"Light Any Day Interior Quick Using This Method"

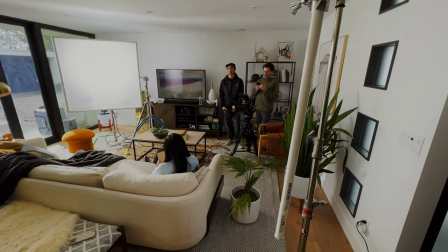(4:10)
And I set this vertical, just kind of hanging out of frame. So if you could see, you know, that frame line,
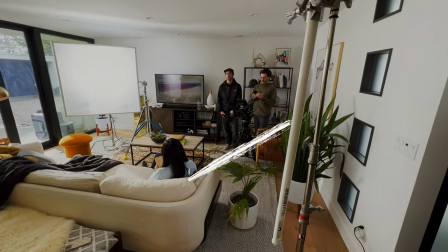(4:14)
we brought it in and then brought it back out just we could get as far back of an edge light as possible but that was motivating
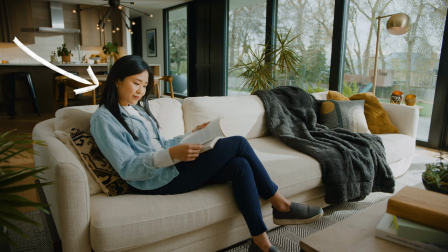(4:20)
just like a little edge across her neck her hair her shoulder just acting as if there's daylight
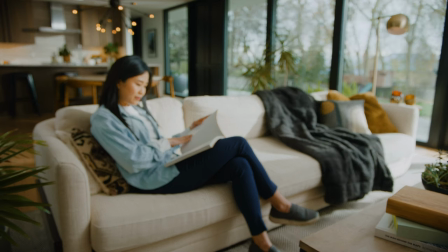(4:25)
spilling throughout the house making it a little bit more brighter a little bit more high key so that covers all of her all of the talents we've got the key light the hard light through the window and then this rim light but moving back into the scene we can see the entire house
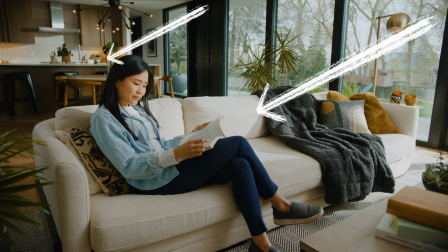(4:37)
back there and i wanted to keep the continuity of this sideways sunlight coming in so you can see on the backsplash like the kitchen backsplash
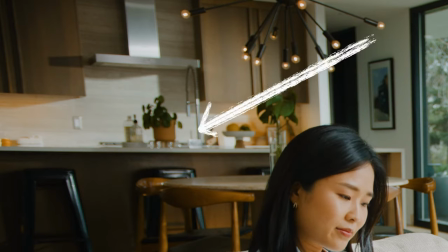(4:45)
you see some sunlight trickling in on the backsplash in the the bar and all of that so we put an aperture 600c out there because it's all we had i would love the second 1200 for this but it's all we had on set so it was a 600c set to a daylight color
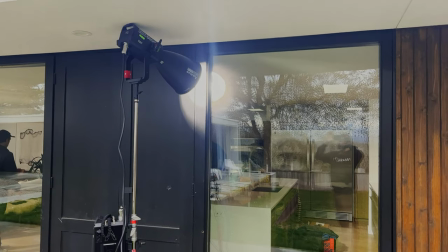(5:00)
temperature another 5600 kelvin which is just a reflector dish right outside the window we had it kind of hidden behind one of the pillars in the windows and
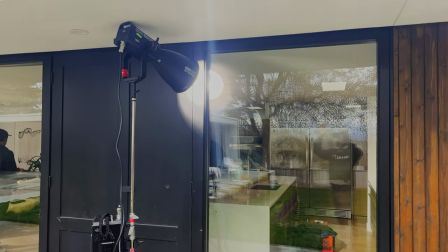(5:08)
we just shined this in so it kind of strategically casted on the backsplash in the island bringing in like another ray of sunlight essentially just
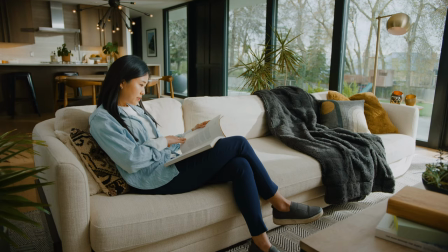(5:15)
to bring up more exposure throughout the entire scene because it would feel weird if there was sun on the talent and not sun coming in the same window in the back and then also we had another shot that we were keeping continuity with uh you see under the bar we
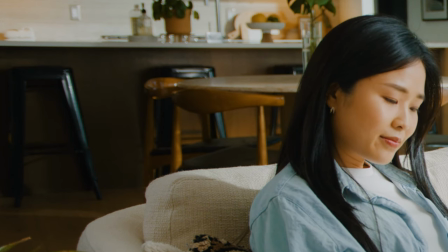(5:29)
just had a little tungsten glow just a glow of like orange just a little like a a practical light or like a like a household light. And that was raking up across this wooden backsplash on the bar, like kind of where your legs go.
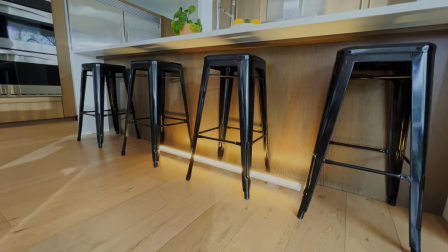(5:41)
And this was an Amaran T4C as well, one of those pixel tubes.
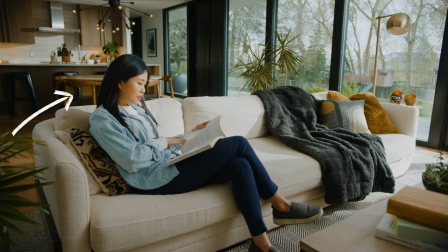(5:45)
And we just had this set to, I think, a 3200 Kelvin because we motivated it just off of like, you know, some of those under countertop lights, those kind of things. So we just wanted a little bit other like pops of color coming up from in there. And you can see that overhead chandelier that's over like, I think the kitchen table.
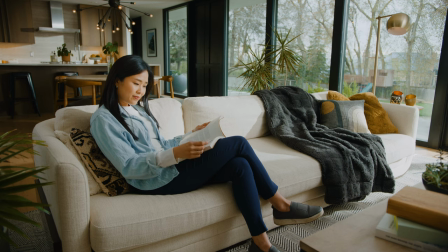(6:02)
We just turned on those practical lights as well because they're a little like orange bulb lights and i think they just added a nice touch to the whole scene so there were a handful of lights but it was pretty simple breaking down the reason why we wanted to light a key light just
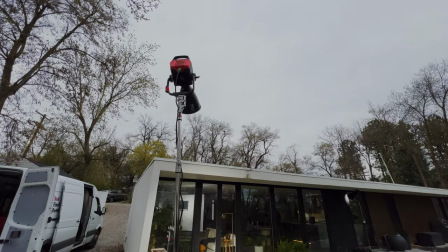(6:14)
make soft light but we also wanted to motivate some sunlight coming in which is why we had that 1200 slash of light and the 600
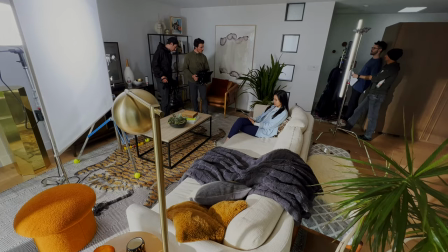(6:20)
slash of light and then we just used the traditional kind of three light foundation rim light as well just to bring up a little bit of exposure on her shadow side so it wasn't all that crazy um just kind of a handful of lights because when you shoot in a bigger scene, you're going to have more space to light, essentially. Is the sun coming in? Oh, the sun's peeking in right there. Look at that. It's like a cute little halo. I kind of like that. So I think that one thing I want to talk about with this is that we are thinking really on the fly. And sometimes you don't need to overcomplicate things. And that's why I go to this setup a lot, actually, this lighting setup, because it gives our talent a very nice soft light,
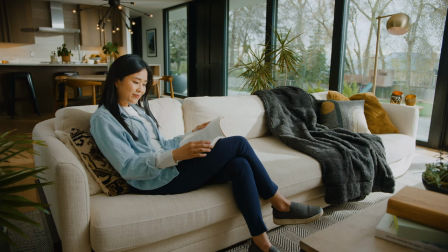(6:56)
but it gives texture and it keeps the scene from just kind of being a flat, soft light by adding in these hard rays of light. So when they came to me and said, can we get this shot in like 10 minutes? I was like, we can do it in five because I knew where everything needed to be.
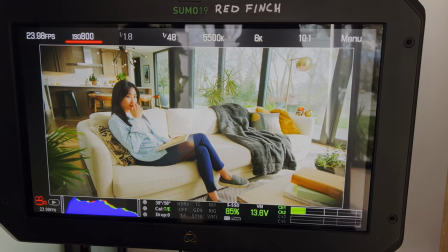(7:08)
And then once you get everything in place, you just kind of work with the DP and dial in exactly the positioning of where these lights need to be. And it kind of works great. It's a really good method. So feel free to adopt this lighting setup on any of your kind of sunsetty, nice, bright, happy feeling shoots because it works and it feels good. It's definitely not unique to me. I probably stole it from a million different people. But it's just because it works and it looks good and it's a great structure to work off of and then massage and make your own. But that's all. I hope you guys enjoy your day. Wow, that sun is just like really there right now. I did not scout that. I'm lighting the scene for these foam boards that we're in. I think they work. They, yeah, it's doing a lot actually. You take that and bring that in there. I was just like 10 minutes ago, I was searching through the garage because I was like, whoa, I want to shoot here, but it's really dark. What do we have? And we had these white little insulation things that you get from Lowe's. So if you're still sticking around for these little outtakes, use those. See ya.